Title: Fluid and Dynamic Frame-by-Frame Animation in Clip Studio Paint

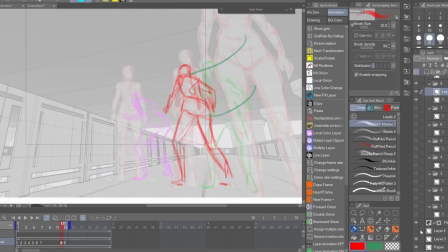(8:04)
And main issues with stuff like this, moving away from camera and in a very perspective heavy scene,
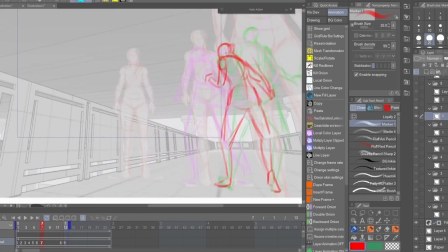(8:12)
I really set the camera settings to like a really wide angle in SketchUp.
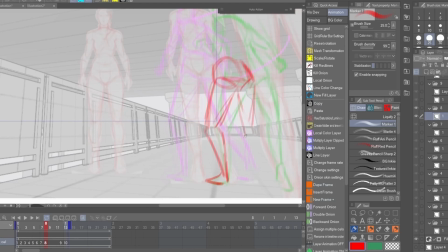(8:18)
The main problem here, which you'll see me constantly fixing, and this is why it's really best to use rough sketches, is scale.
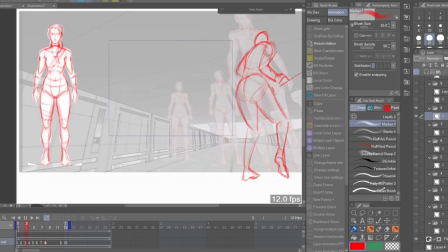(8:26)
You'll get like weird scale effects sometimes,
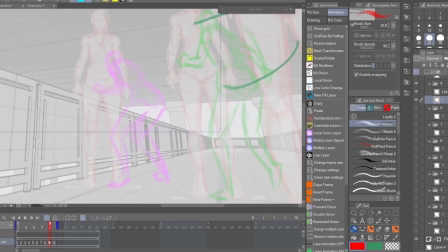(8:31)
and they'll look like giants or they'll look like small people, and it's just a lot of fixing.
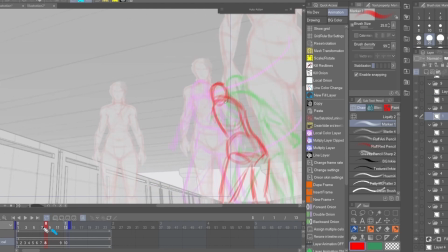(8:41)
So just circle back for a second here. If you might be able to see, is that I have got like no timing. I'm just doing one after the other and flipping through them, not pressing play to see if it works,
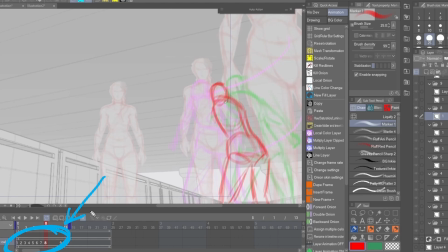(8:55)
and then afterwards I will then start to space those out and to see if the timing's right. And I've got enough frames here so that I can sort of tell what the timing should be, and then I can fill them up with in-betweens and adjust the timing further if needed.
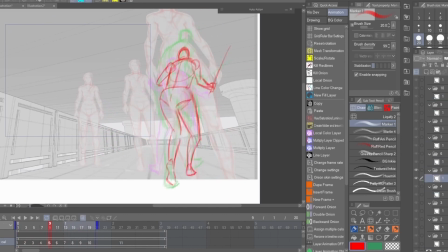(9:13)
So skipping back ahead, here I am just letting it play, and it's not the correct timing, but just fixing some things.
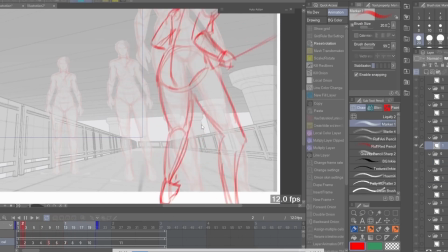(9:22)
I think that there wasn't enough weight on that leg, so I fixed that.
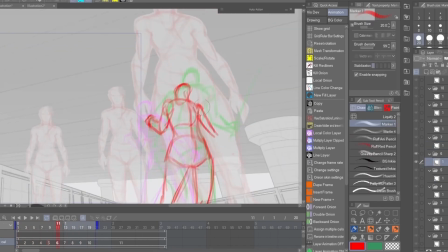(9:26)
Yeah, well, here you see it's sped up hugely, but I check it. And here I remember that like the arc of the sword wasn't quite working right, so I just needed it to sort of come down in a more natural arc like that.
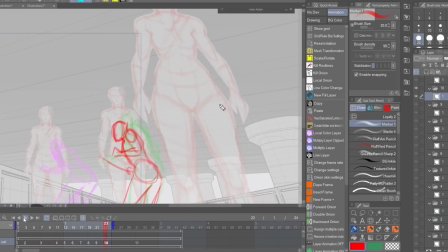(9:45)
And so I fixed that, and I'm checking again. So after I fixed that arm, I play it back, a couple times and noticing like it's too fast.
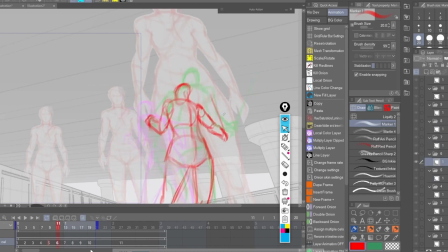(9:58)
So I'm gonna start spacing out the frames here to have it, you know, be more of a natural speed of slowly sneaking. See, it's way too fast right now. It's just so working out timing.
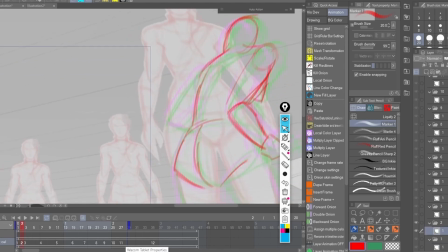(10:11)
Well, if you're too, let's call them keyframes, but they're not really, you know, breakdowns.
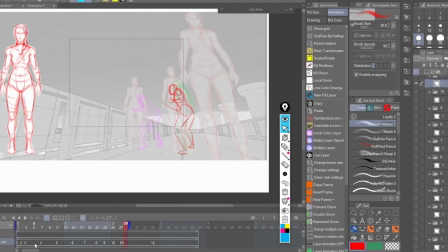(10:18)
Maybe let's call them breakdowns. I have only one space in between.
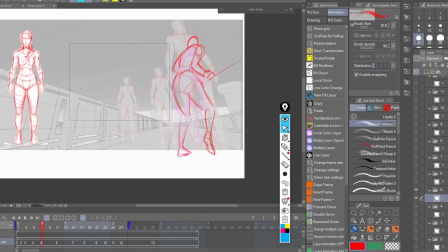(10:24)
It's easy, just add an in between, and in between two.
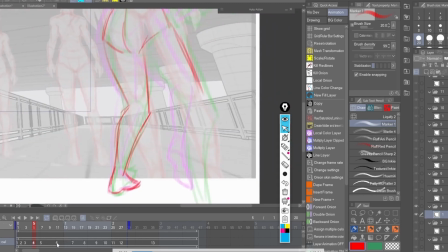(10:28)
And I sort of purposely for this one left a lot of them with 3, but I think it still worked as a timing, although I don't have a 2 there as well.
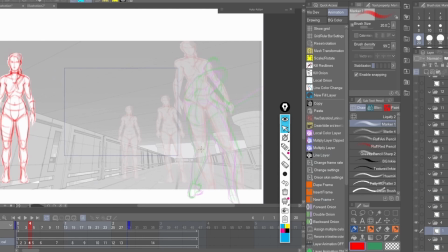(10:36)
Then I'll break it down in the middle, and I'll try to, let me just draw this on. I'll try to consider timing, so I won't just time it like that and make everything seem robotic.
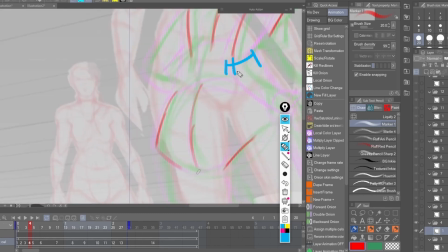(10:50)
I'll try to give a little weight somewhere so that, you know,
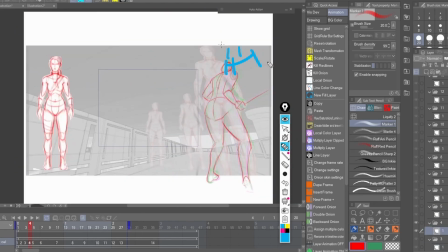(10:56)
the in-betweens will land somewhere here and here, and there's a bit of a shifting of weight, usually a priority.
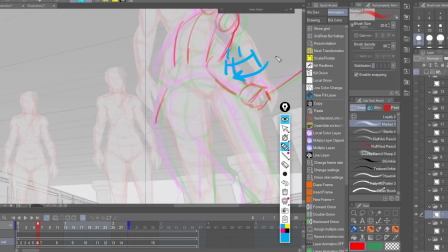(11:05)
I just, you know, always do that because I've just noticed that
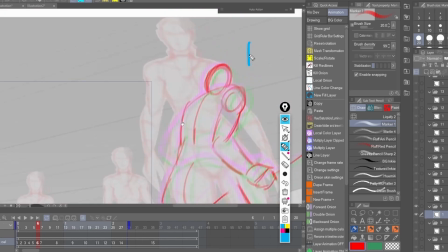(11:10)
nearly always, if you just start breaking down like this,
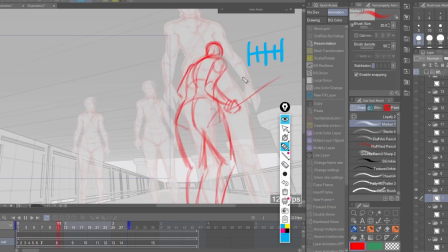(11:14)
it'll always look really wooden, and you might as well like not do frame by frame drawing it.
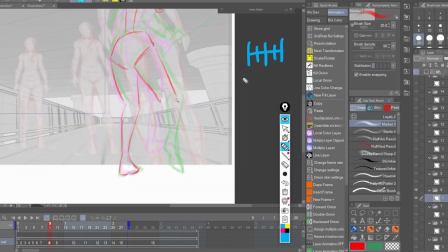(11:22)
You know, you might as well just be a really crappy Flash animator, you know, or a puppet animator.
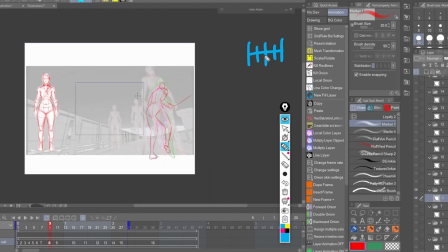(11:29)
Of course, they can also add great timing, but if you see bad sort of floaty looking animation,
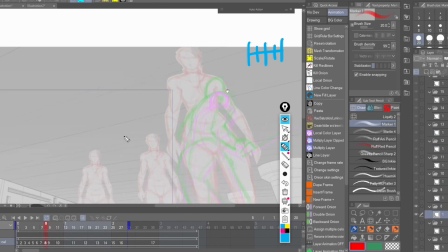(11:35)
it's usually down to this, that there's no consideration of the timing and the spacing. And in the drawing, of course, there needs to be weight.
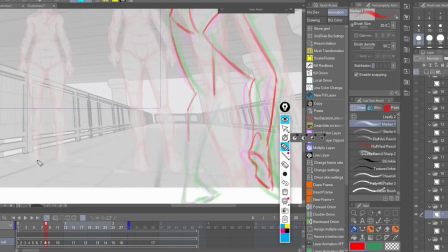(11:44)
So, as you can see, I'm just adding in-betweens.
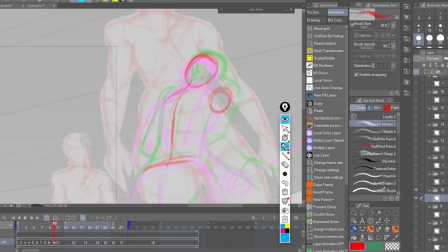(11:50)
And at this point, it's a pretty easy process for me because, you know, these are rough doodles.
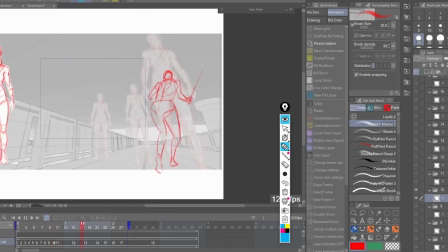(11:57)
And I can just listen to my audiobook and kind of sort of do it on autopilot.
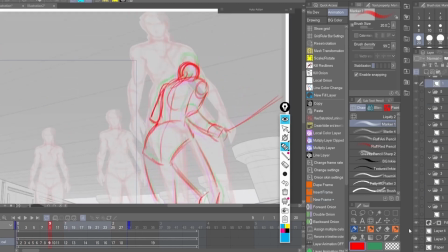(12:03)
I know in like a lot of books it says you do complete silence or at least music,
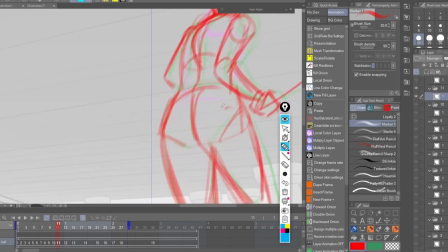(12:08)
but I found that if I concentrate too hard, I'll get sort of jammed up.